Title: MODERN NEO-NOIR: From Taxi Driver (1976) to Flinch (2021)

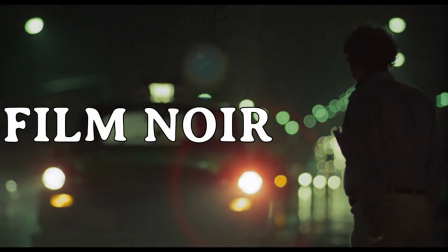0s
Film noir encompasses an incredibly wide range of films,
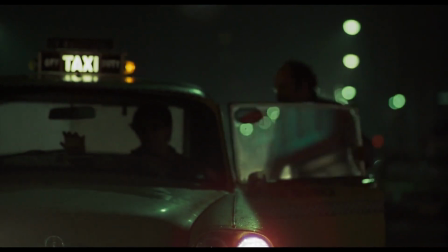4s
characterised by an oppressive atmosphere of menace, pessimism, anxiety and suspicion.
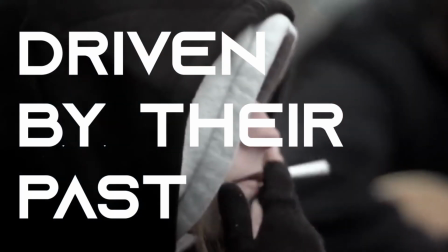10s
Importantly, the protagonists in film noir are normally driven by their past or by their weaknesses to repeat their former mistakes.
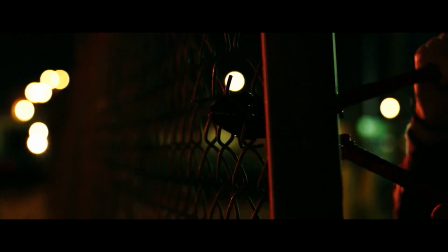18s
Over the past ten years there has been a dramatic resurgence in films of this style, which we may term neo-noir.
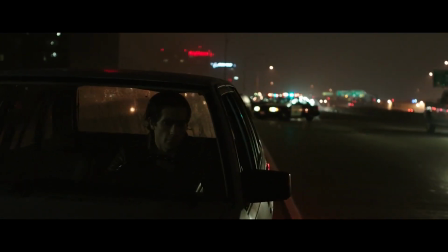24s
Neo-noir has a similar style but with updated themes, films, content, visual elements and media.
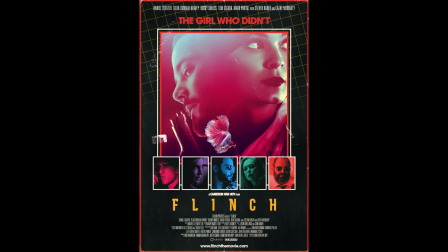30s
Before I get into things, today's video is sponsored by the film Flinch.
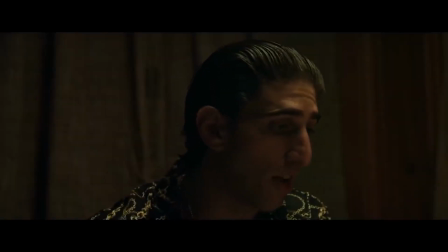34s
Flinch is a neo-noir thriller about a young hitman falling for a girl who witnesses him commit a murder.
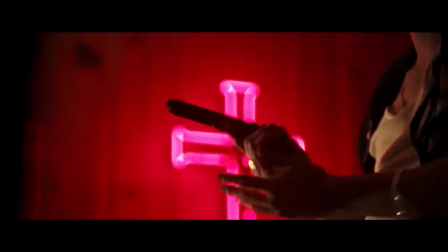40s
If you want to watch the film or find out more information about it, you can find a link in the video description.
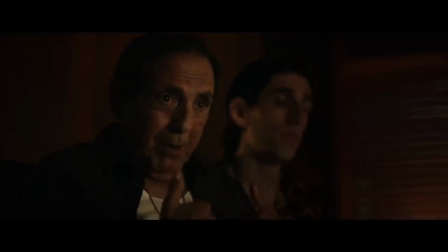46s
Robert Arnett stated that neo-noir has become so formless as a movement, any film featuring a detective or crime qualifies.
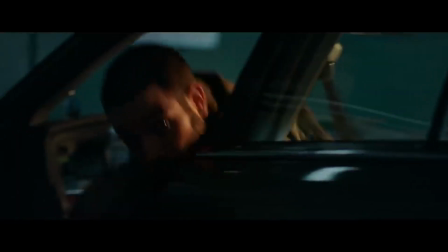54s
I would argue that while Arnett has a point, certain films stick out as embodiments of modern neo-noir.
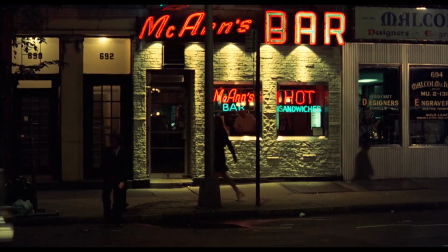60s
Looking back to 1976,
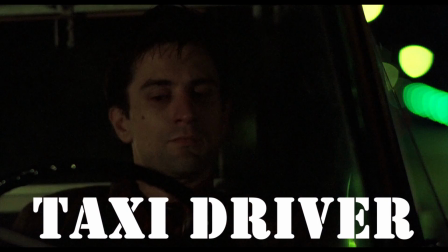62s
Scorsese's cinematic masterpiece Taxi Driver can arguably be seen to drive this resurgence of neo-noir films.
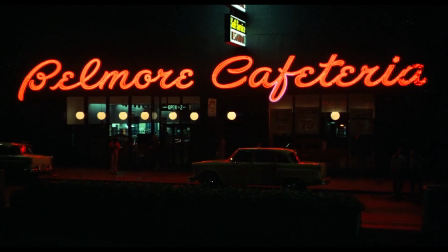69s
Blending masterful cinematography of the smoky, neon streets, and thematically exploring the dark underbelly of New York,
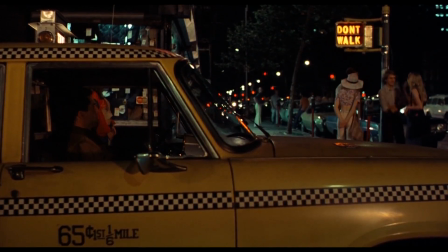76s
the echoes of Taxi Driver can be found in almost every neo-noir film today.
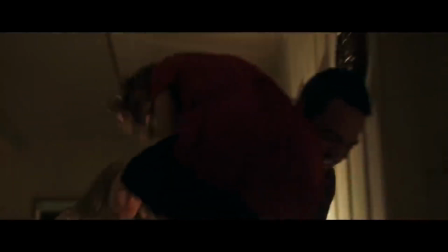80s
Flinch, as a small independent film, plays on similarly dark and neon cinematography, nurturing its criminal aesthetic.
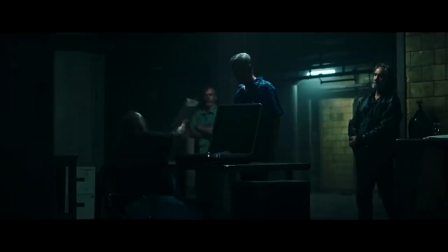89s
Its influences can be traced back to other notable neo-noir films.
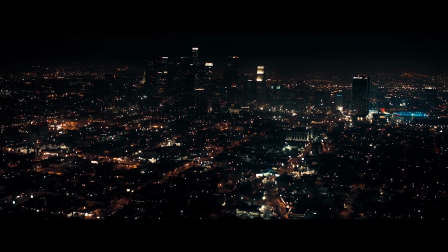93s
Perhaps the most obvious is Drive from 2011, which oozes visual flair.
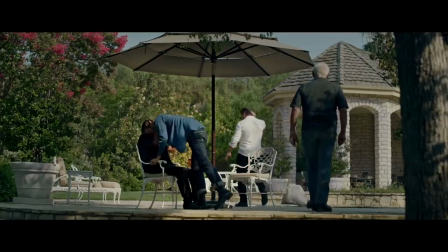99s
Flinch comparably alternates between vast sweeping shots over the sprawling city to claustrophobic dark scenes, pushing the viewer inside the grit of the criminal underworld. The film is far from perfect but its impressive element is its stylistic audacity as an independent film.
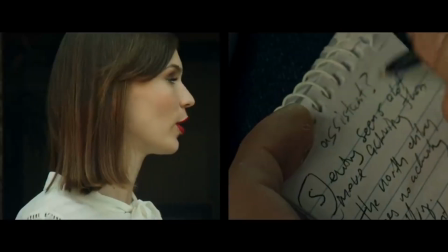117s
Indeed, there aren't many films produced on such a small budget that would attempt to emulate iconic neo-noir pictures like Nightcrawler,
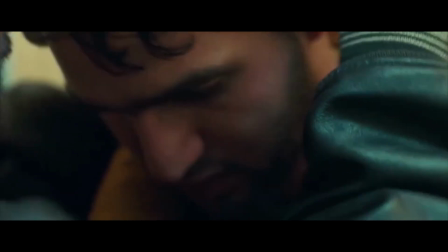125s
Drive and Good Time. Good Time's influence is felt throughout Flinch, especially owing to the presence of Buddy Duresse.
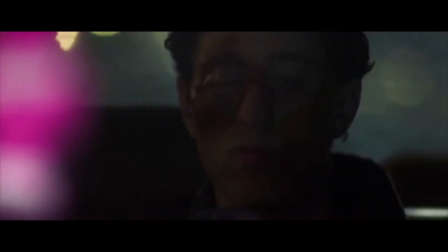132s
Buddy's entrance into Good Time is perhaps my favourite scene in the film,
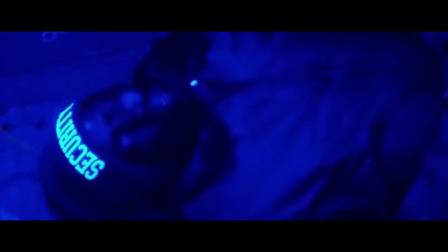136s
taking the form of an incredibly gripping monologue and montage that plunges good time into new depths,
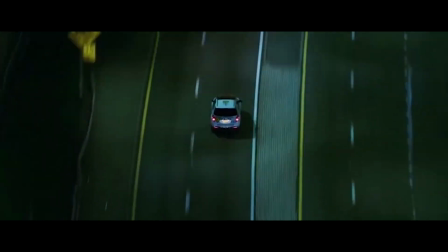142s
really fleshing out the comedy of errors that leave a character like Ray in the situation he is in, set to head back to jail weeks after his release. Buddy Duress is a breath of fresh air in Flinch,
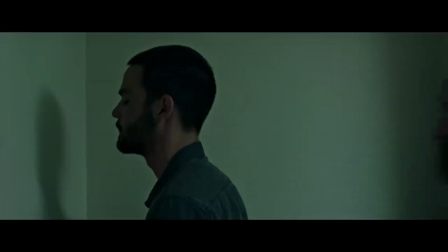154s
utilising his raw and authentic feel as an actor who lives a life equivalent to the roles he plays, in and out of prison in his personal life.
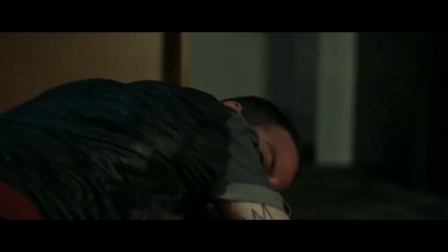162s
When considering neo-noir and indeed Buddy Juresse, the Safdie brothers must be mentioned as a huge drive behind the resurgence of this genre in the last five years.
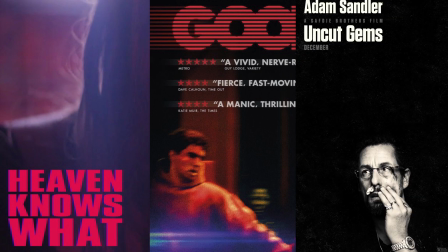172s
From their tenacious entrance into feature films with their authentic portrayal of heroin addicts living in New York,
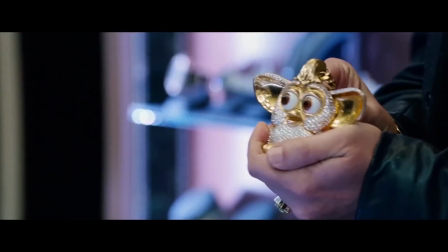178s
to their recent mainstream breakthrough with Uncut Gems, the Safdie brothers certainly know how to make a neo-noir film,
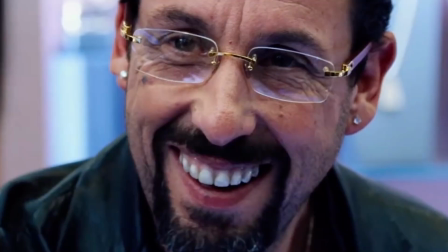184s
driven by an atmosphere of menace and anxiety with characters who are doomed to repeat their past mistakes.
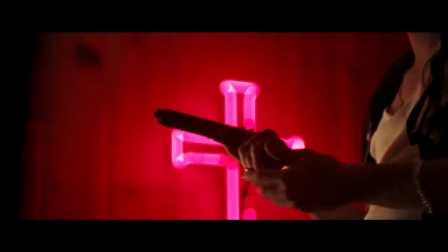191s
Neo-noir is one of my favourite sub-genres.
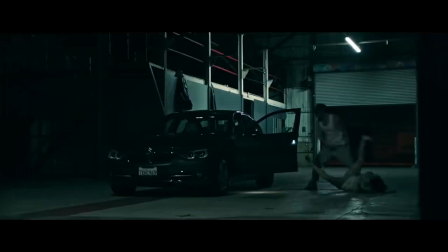194s
Films like Flint should be highly encouraged, showing that independent films can still make a stylistic impact in neo-noir's resurgence.
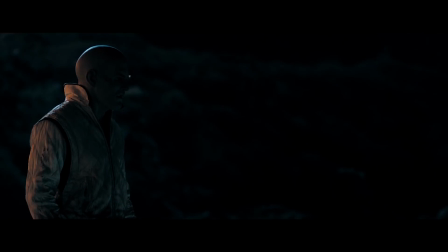202s
Let me know what your favourite neo-noir film is in the comments below, as there are countless names I haven't mentioned.
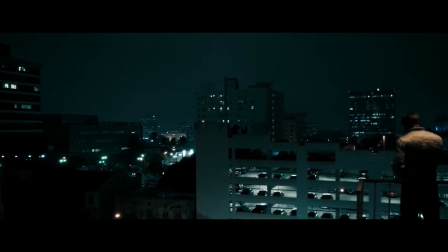208s
And, as always, thank you for watching.